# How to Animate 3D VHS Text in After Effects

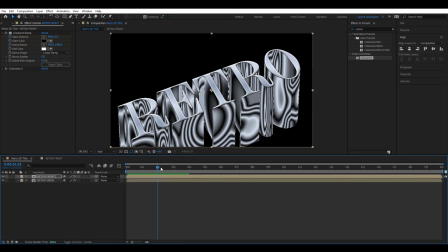It's the little details like the smaller type we're going to add below that really makes the effect more convincing.
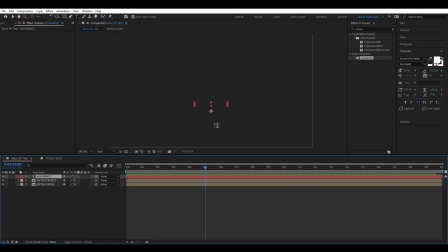Here I'm using the Acumen font, also available on Adobe Typekit. Oops, just make sure the caps lock is off when you click away from the type.
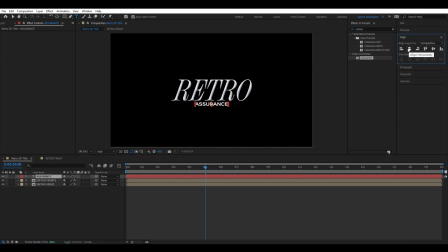Just center align that and position it how you want it to look in its final position. Now to animate it. Toggle down on the layer and add tracking. Add a keyframe at about 6-10 seconds in and change the value to 30.
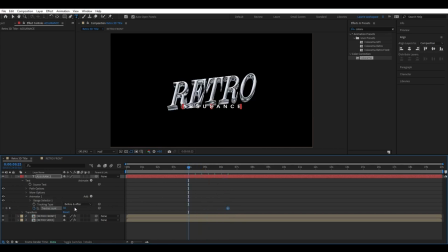Add another keyframe a few seconds before, changing the value to 60. Easy ease them both with F9. Trim the layer like so and add opacity keyframes so it fades in.
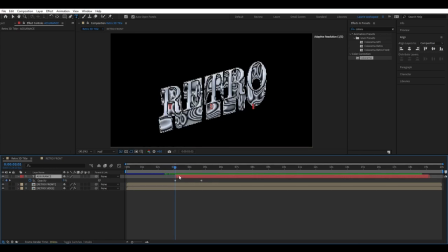We're trying to make it appear from behind the main text so just move this text layer behind the main text.
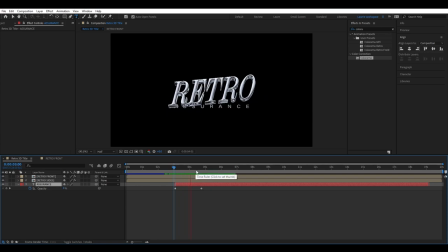Drag the text to a time where it will appear seamlessly from behind the big text. We can add an echo to this for a slight retro touch. Change the echo time to minus 0.002, number of echoes to 10 and decay to 0.8.
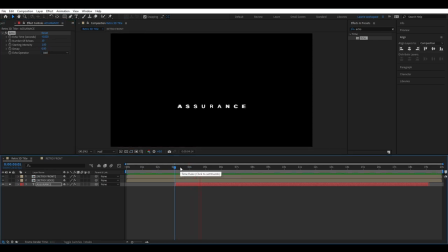As you can see it's super subtle. Now to add those glow effects that were so popular at the time.
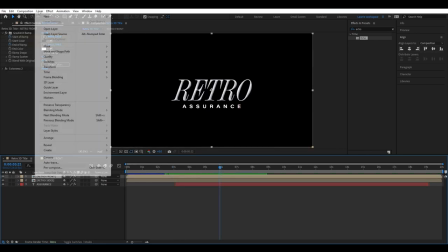This will really bring back memories of your childhood. Go to layer then new adjustment layer and just rename it to effects.
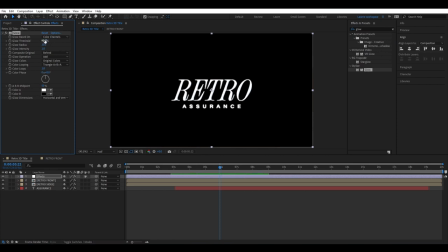Add a glow effect, set the threshold to 90, radius to 20 and intensity to 0.1. Now we're going to duplicate this glow effect a couple of times and gradually decrease each glow strength. This will create a seamless glow. Duplicate the effect changing the radius to 40 and intensity to 0.05.
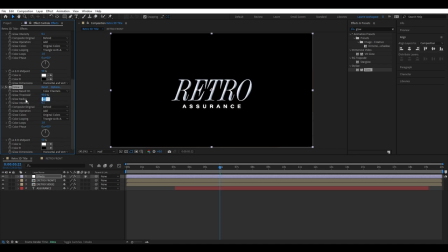Duplicate this for the final time, changing the radius to 70 and intensity to 0.02.
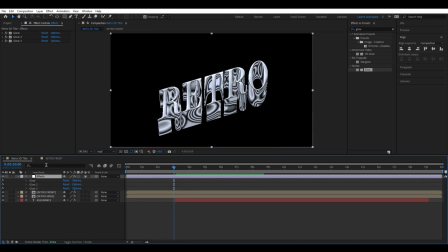This creates a nice subtle glow around the entire animation. Keyframe the threshold and intensity of all the glows,
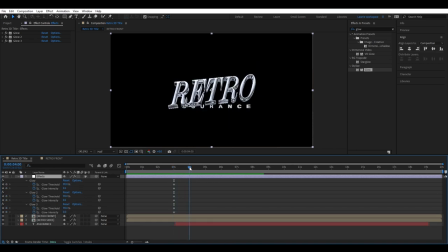move the playhead along a bit and change all the thresholds to 60% and the intensities to 0.7. Paste the first keyframes further down the timeline. we're creating a quick flash so we want it to return back to its original glow settings.
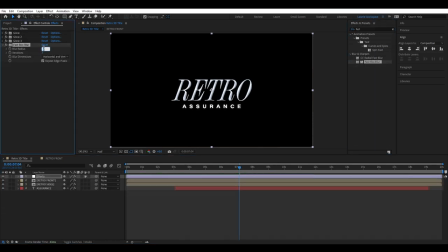Add a slight fastbox blur to replicate the old hazy look of VHS videos.
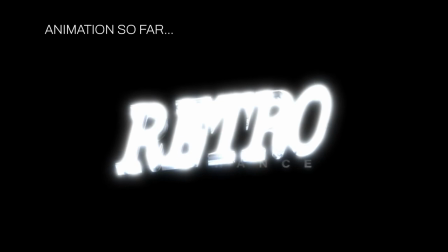The next effects are probably some of the most important. The text animation is pretty much finished but most of the VHS look will come from these final stages.
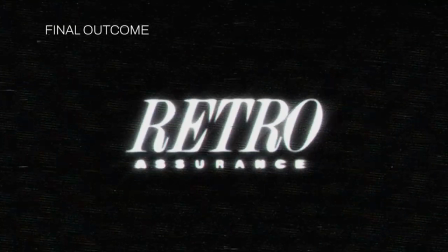We now just want to add all of the finishing effects which are going to be the icing on the cake.
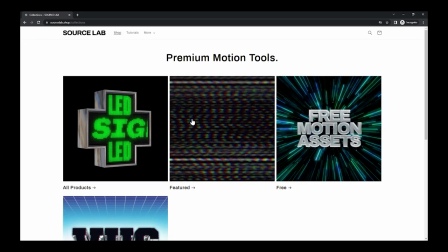I'm going to use a load of pre-made VHS textures and transitions from our emulator pack which you can download from sourcelab.shop which will be in the description.
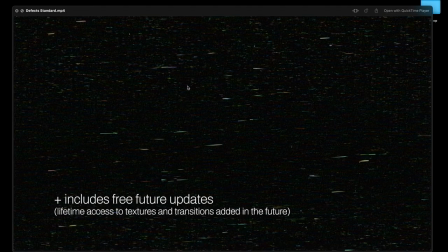There's 40 different textures and transitions in there which are all drag and drop and super easy to use.
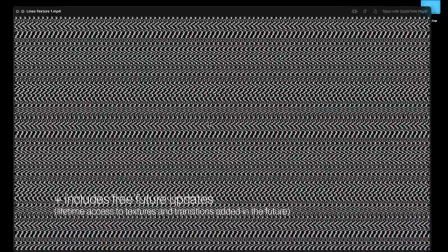It'll save you loads of time and you can move straight on to the final steps of this tutorial.
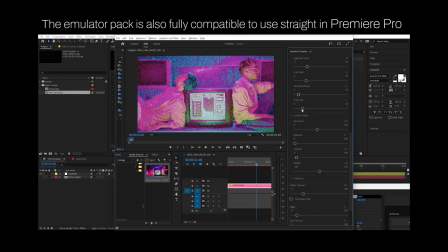Even if you're using your own textures and transitions, here's how to make sure they blend well with your footage to create that authentic retro look.
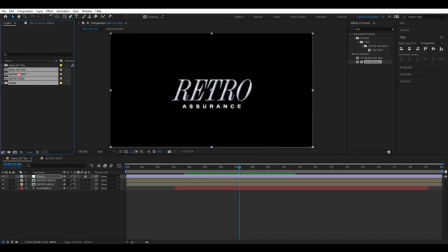So on to the final touches. Add all the project files to a group. drag in the VHS emulator.
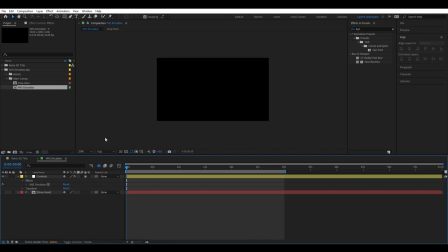The VHS emulator is where we will render our final animation from and this
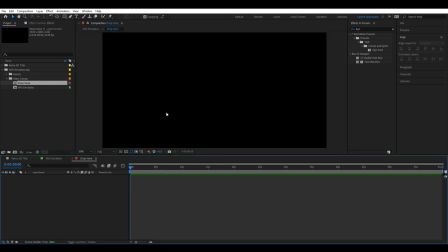drop here composition is where we will put the composition that we have been working on up until now.
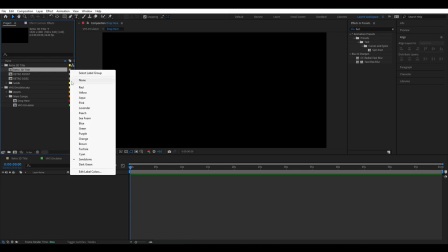We'll just label our original composition green to make it easier to find. Drag it into the drop here comp.
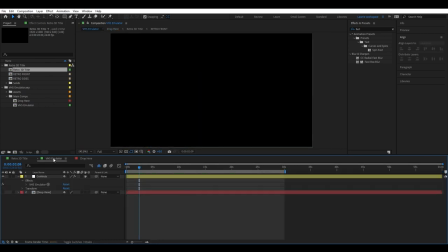Now we can check out the settings in the VHS emulator comp to tailor it to this project. This adds a really nice subtle VHS effect by default. It's just a really quick and easy way to instantly emulate a warm VHS effect
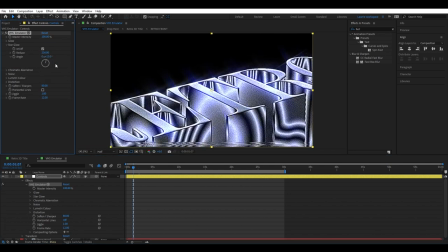and comes with options to tone the effects up or down depending on your preference or project. I'll show you how to refine these settings. Watch how it completely transforms the look. Next jump back into the drop here composition.
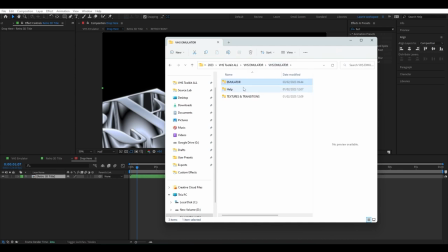The emulator pack comes with 40 loopable textures and transitions which make it look even more authentic.
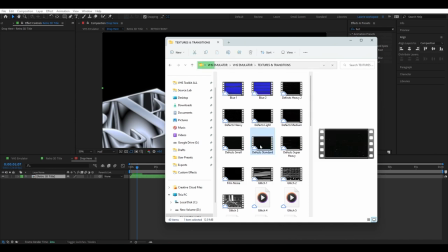On this occasion we're going to pick the file named defects standard. Just drag Drag and drop it in.
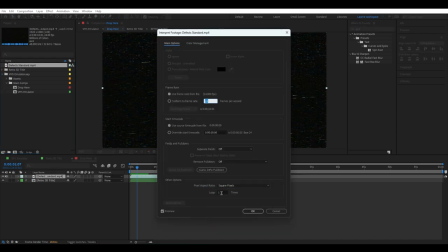We can loop this texture by clicking this icon and increasing the loop value. Change the blending mode to screen and bring the opacity down.
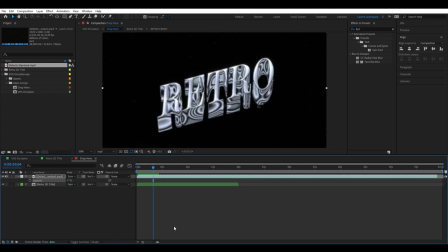Now we want to add RGB3 which emulates the distortion CRT red, green and blue pixels on a VHS TV.
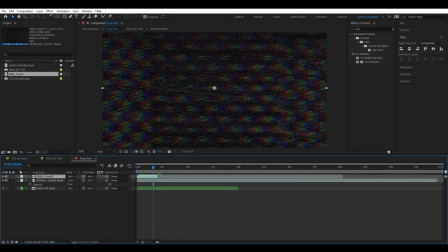Again we want to loop it and change the blending mode to something that suits. I think I'm going to go for color dodge here.
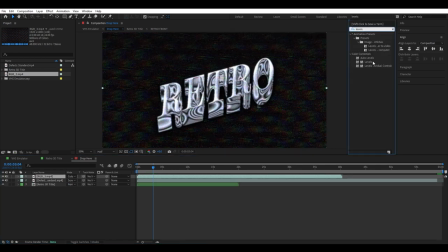We can also add a levels effect to this, to highlight and darken certain areas.
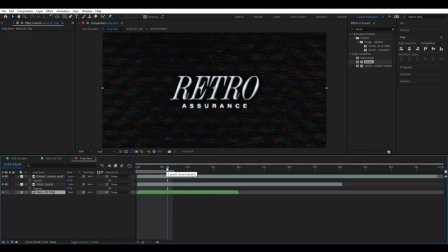I'm just going to play around and tweak these quickly. Now we want to create the outro with some nice static noise and VHS defect screens.
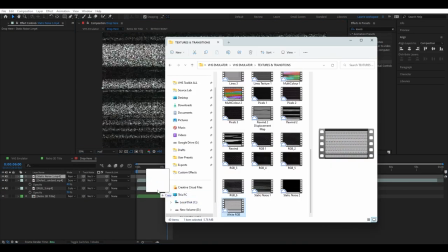Drag and drop these two files in and move to the end of the animation about 7 seconds in.
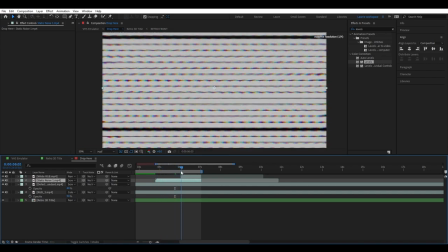Change the static noise blending mode to screen. You can copy what I'm doing here, but it's easy just to time each effect to whatever looks right to you.
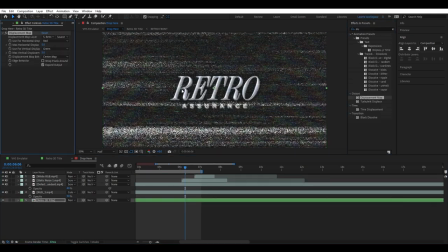Add a Displacement Map effect on the Retro 3D title composition. We're going to set keyframes so that it distorts when the overlays are introduced.
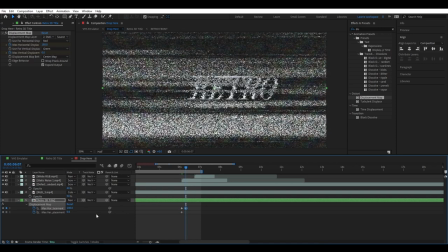This will make the noise texture look like it's interfering with the text itself. Play around with the defect overlays until you achieve what you're looking for.
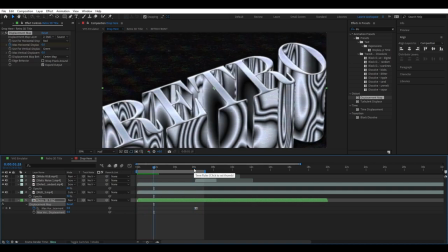Nice and subtle works best for me as it does not take away from the main animation. Head to the VHS emulator comp to view the final result.
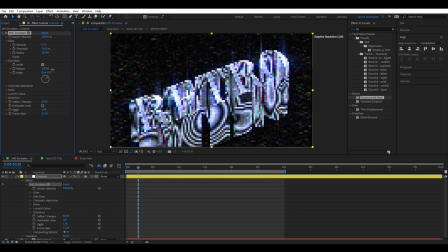I'm just going to tone down this star glow a little. And that's it.
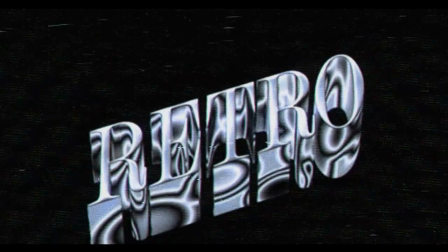You should have a retro 3D VHS title that looks like it's come straight from your favorite childhood box set.
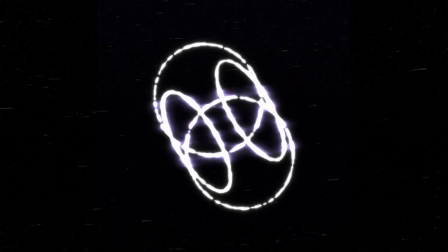I hope you're happy with the outcome of your animation. And just remember, the key to creating a successful retro animation is in the details.
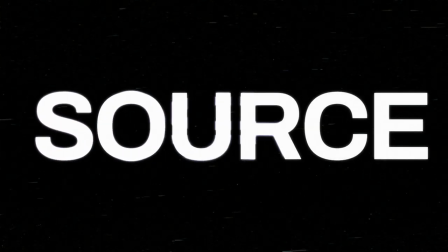If you enjoyed this video, be sure to give it a like and subscribe to our channel for more content like this.
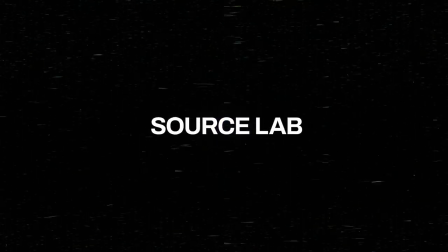Until next time, get creating.